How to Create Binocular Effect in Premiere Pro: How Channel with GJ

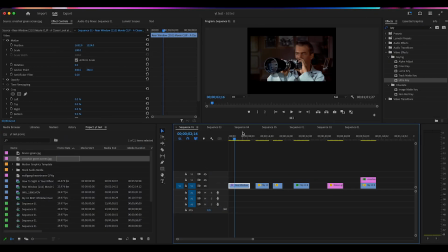[0:07]
Hey guys, how's it going? Welcome again to How Channel with GJ, where we show you how, and thanks for liking, sharing, and subscribing.
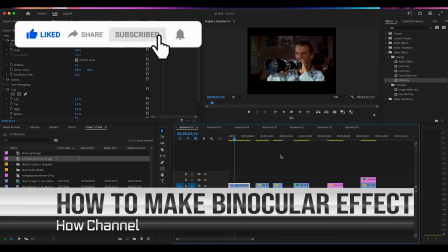[0:14]
Today we're going to look at the binocular effect, or the rifle scope effect, the same kind that you see on movies.
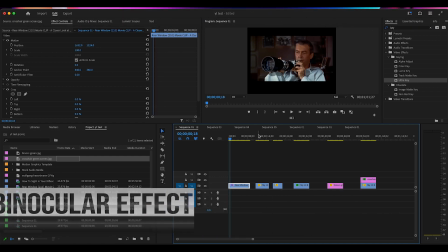[0:21]
And you see I have a clip here of an old movie called The Salesman, and here's the actor.
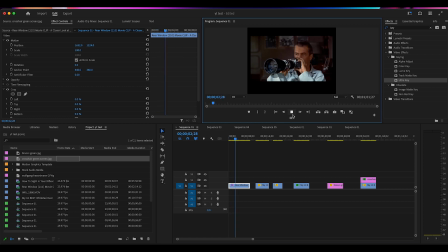[0:25]
He's looking through a telephoto lens, and as he looks through the telephoto lens, what does he see? He sees the neighbor across the road. And this is the effect we're looking for, is this kind of round circle here. So it gives the illusion that you're actually looking through the actor's telephoto lens.
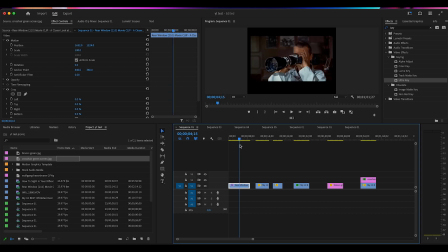[0:43]
And it is a great effect for showing that sort of magnification. So in order to do this, let me just show you this.
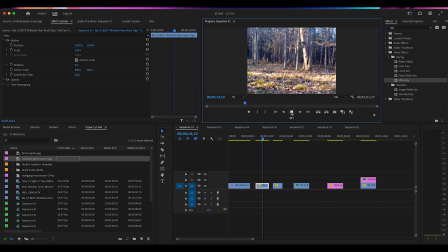[0:51]
This here is a bunch of deer running in the woods. They're quite far away. This is called our establishing shot. So when you want to show magnification like that on a video, it's always good to show what the person is trying to magnify. And then next I have a clip. We'll call this guy the hunter, taking the binoculars up to his eyes, and we're going to drag that clip right up to our establishing shot. So there's the deer in the distance. Then you see the hunter taking the binoculars up to his eyes, and what does he see?
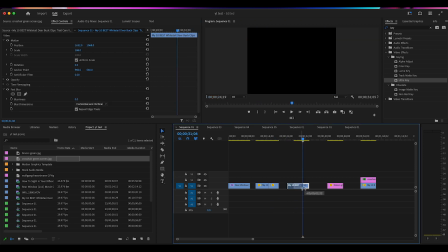[1:22]
Well, I have another clip here. I have a close-up of a buck, and I'm going to bring that one right up to that one.
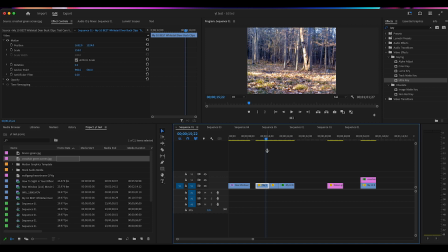[1:27]
And it's just a quick cut. It doesn't have to have any dissolve or anything like that, because you want the illusion to be there. So here's the deer in the background. And there's the hunter. He's bringing the binoculars up to his eyes to see if he can see closer.
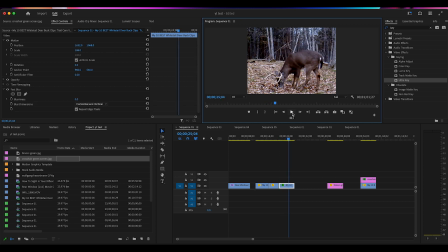[1:41]
And there is the buck, and it's closer. But how do you make it look as though you can see the buck through binoculars? Well, over here I have some fake binoculars that I made in Photoshop. It's basically just two round circles with some green screen in the background.
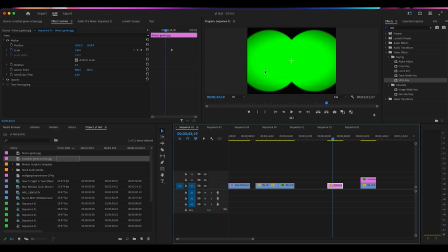[1:58]
And you can do that in Photoshop yourself, or you can even go online and just do a search for binoculars green screen, and there'll be images similar to this that you can acquire and that you can use.
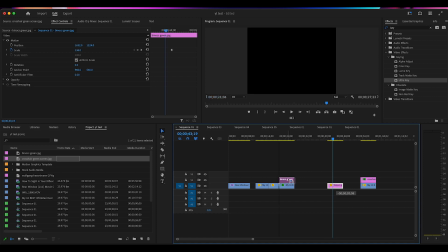[2:08]
So I'm just going to take this image, I'm going to haul it over here on the timeline over top of the deer.
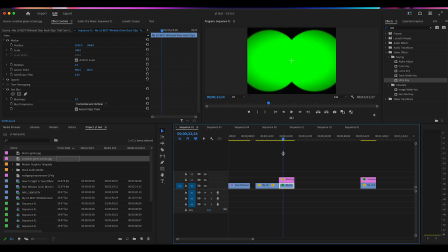[2:14]
So there's our hunter, and there's the binoculars. But how do you see the deer? Well, of course you have to key out the green, right? And that's why in effects here I've put in a search for key, and under keying there it says Ultra Key. You just left click on that, drag that over your binoculars,
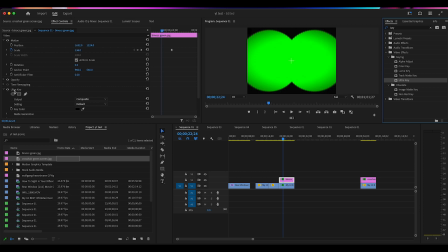[2:29]
and then if you go over here to your effects controls under Ultra Key, where we just the effect that we just put onto there, under key color you just click on the eyedropper, drag it over to the color you want to key out, which is this green, click on it, and there is your deer.
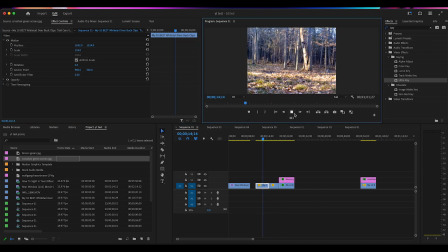[2:48]
So as we press play, there's your establishing shot. The deer are way out there, so the binoculars come up to the hunter's eyes, and he's going to take a close look, and boom, there is the deer through the binoculars. But you can make this look just a little bit better by going to the beginning, and here where the deer is, instead of having a key, we're just going to put in the word
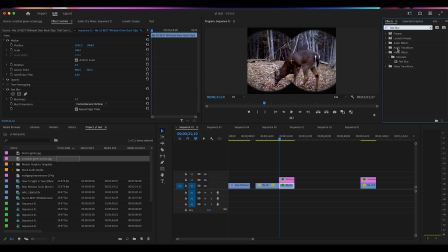[3:12]
fast blur, because a little bit of blur is kind of nice as the deer comes into focus. So we're going to drag that down over top of the deer clip, and under the effects controls then you'll have this fast blur show up, and under blurriness at the beginning of the clip you want to have it kind of out of focus like that, and we're just going to lock that in with the stopwatch. We're just going to go just a few frames forward, and then all we have to do is hit this reset parameter, which brings this number back to 0, so that, see that? How it's blurry at first and it comes into focus, just like if you were looking through binoculars and you're trying to focus up.
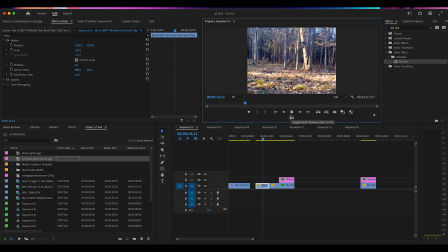[3:54]
So let's look at it from the beginning here. There's the deer in the woods, and here comes the hunter with the binoculars, taking a look, and as you're going to see the deer, here comes the deer, and it comes into focus. Just like that. And it's just that simple.